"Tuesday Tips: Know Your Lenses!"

Hey everybody, I am Jim from Purple Otter Sunrise, and welcome to today's episode of Tuesday Tips. I think last week's episode was just a gift, so the bar is low. Today we're going to help improve your filmmaking skills with 8 tips on lenses, one of my favorite topics. Now these are just beginner tips, so if you already know everything there is to know about cameras, you're dismissed. But today we're just going to be talking about the practical side of lenses, specifically when to use certain focal lengths and how they can help tell your story, how they can help you move the camera a lot better, that kind of thing. So with no further ado, let's get started with tip number 1. Now this is a very basic one.
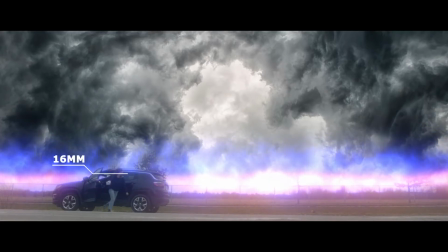41s
For a wide shot, you're going to want to use a wide lens. You really want to add some scope and some distance to your shot on that Z-axis,
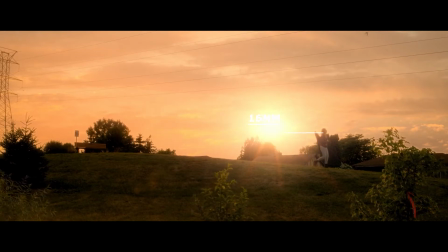49s
keep your actor small in the frame, and really show the expanse of your shot, then yes, definitely go wide for wide.
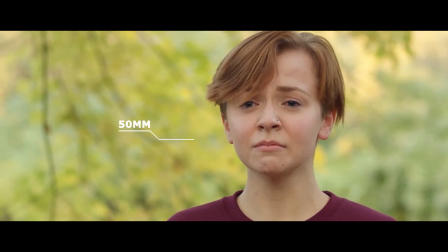55s
And keeping with the basics, for a close-up you're going to want to use a long lens.
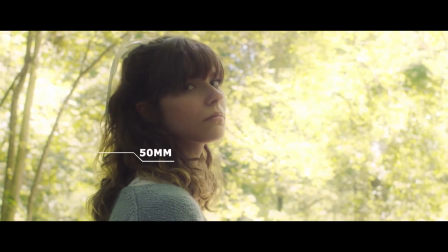59s
Let your actor fill the screen, let their eyes pop, their face, their expression. Now to turn that all around, you can also use a wide lens for a close-up, which is a great way to show that your character is distressed or something.
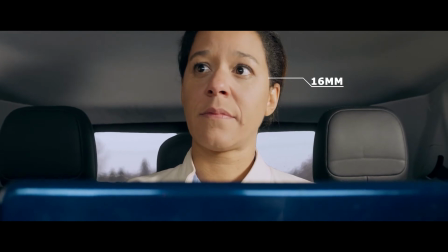71s
You get that cool, distorted fisheye look to the shot. And you can also feel free to use a long lens for a wide shot.
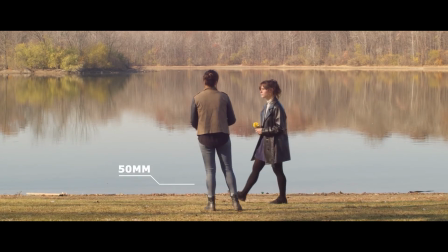78s
This is a great way to leave your actors a little bit bigger in the frame while still showing some space behind them.
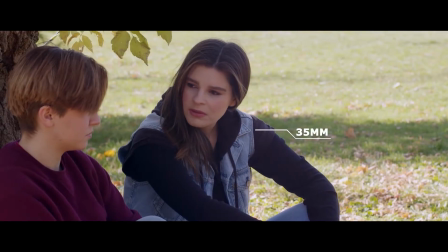85s
And for a bonus tip, you can split the difference and use something like a 35mm lens to do what we call Z-axis blocking,
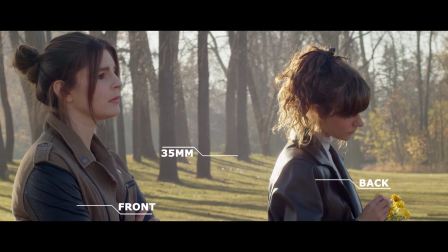92s
which is a great way to kind of shoot your actors on a diagonal instead of having them stand side by side and kind of cover your whole scene in a single shot. Now let's talk about camera movement and how different focal lengths are going to give you better or worse results.
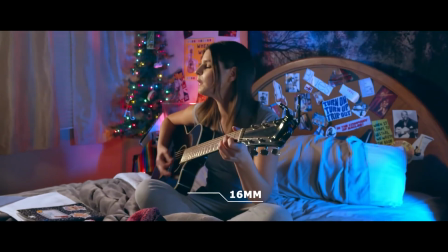106s
Alright, for the classic push-in, we tend to always use a wide-angle lens. This way you can really see the movement a lot more.
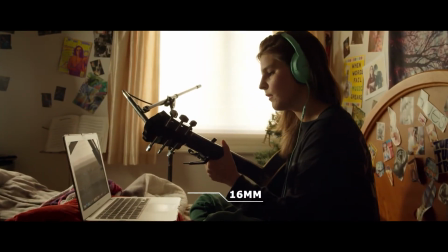112s
If you use too long of a lens on a push-in, you're not even going to see the camera moving. And this is also a great technique if your actors are moving in and out of the Z-axis of the camera. Alright, so for any kind of trucking shot or side-to-side motion,
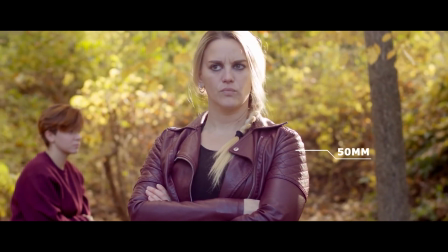124s
this is where you're going to want to use a long lens to get that cool parallax effect and really see the cameras moving.
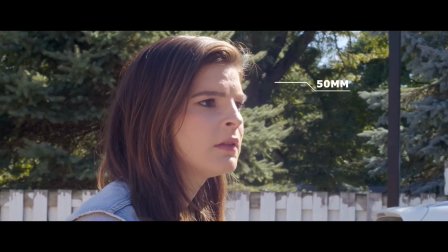130s
Once again, if you go too wide on a side-to-side shot, you may not even notice that the camera's moving.
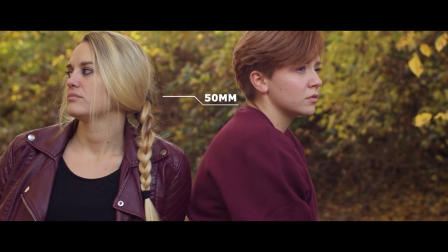135s
But this is a great way to add some cool parallax to your shots, some movement, even if you're moving slow or if you're moving fast.
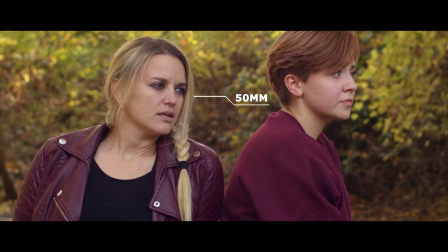141s
Putting a long lens on the camera rig for these side-to-side shots is a cool way to go. Now if you're doing a stupid gimbal shot like a walkie-talkie,
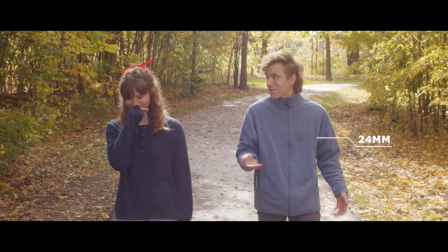150s
where the camera operator is in front of the actors walking backwards as they walk forwards, shots like this would benefit from a wider angle lens.
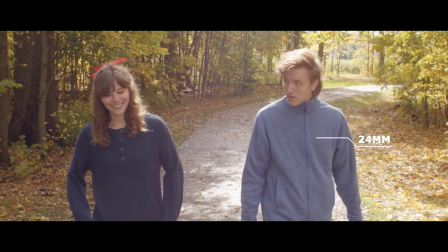157s
Once again, the camera is moving on the Z-axis of the shot, so you can really see the movement a lot better with a wider lens. Another advantage to using a wide lens on a stupid gimbal shot is that any kind of drift or
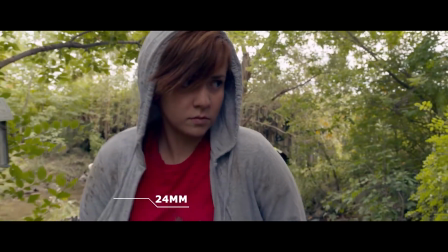170s
bounciness or unwanted movement that you can get with a gimbal shot is going to be far less noticeable if you're on a wide lens. Now if you're shooting handheld and you really want it to look handheld, you're going to want to use a long lens.
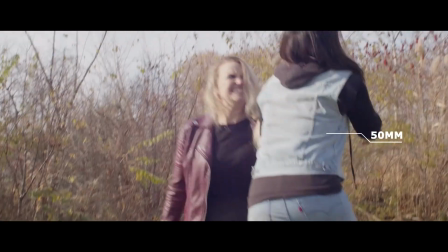182s
Using a long lens on a handheld rig will really accentuate any movements of the camera, really amplify them. And it's a great technique if you're filming a fight scene like we did for Amber Waves,
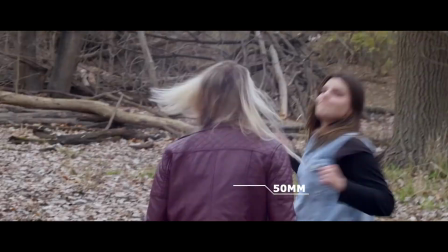194s
because the camera movements are as violent as the action going on, and you're not going to see that with a wide lens. And there you have it, 8 basic camera lens tips for beginner filmmakers. Hopefully you learned something. I know I didn't. We'll see you next week. Thanks.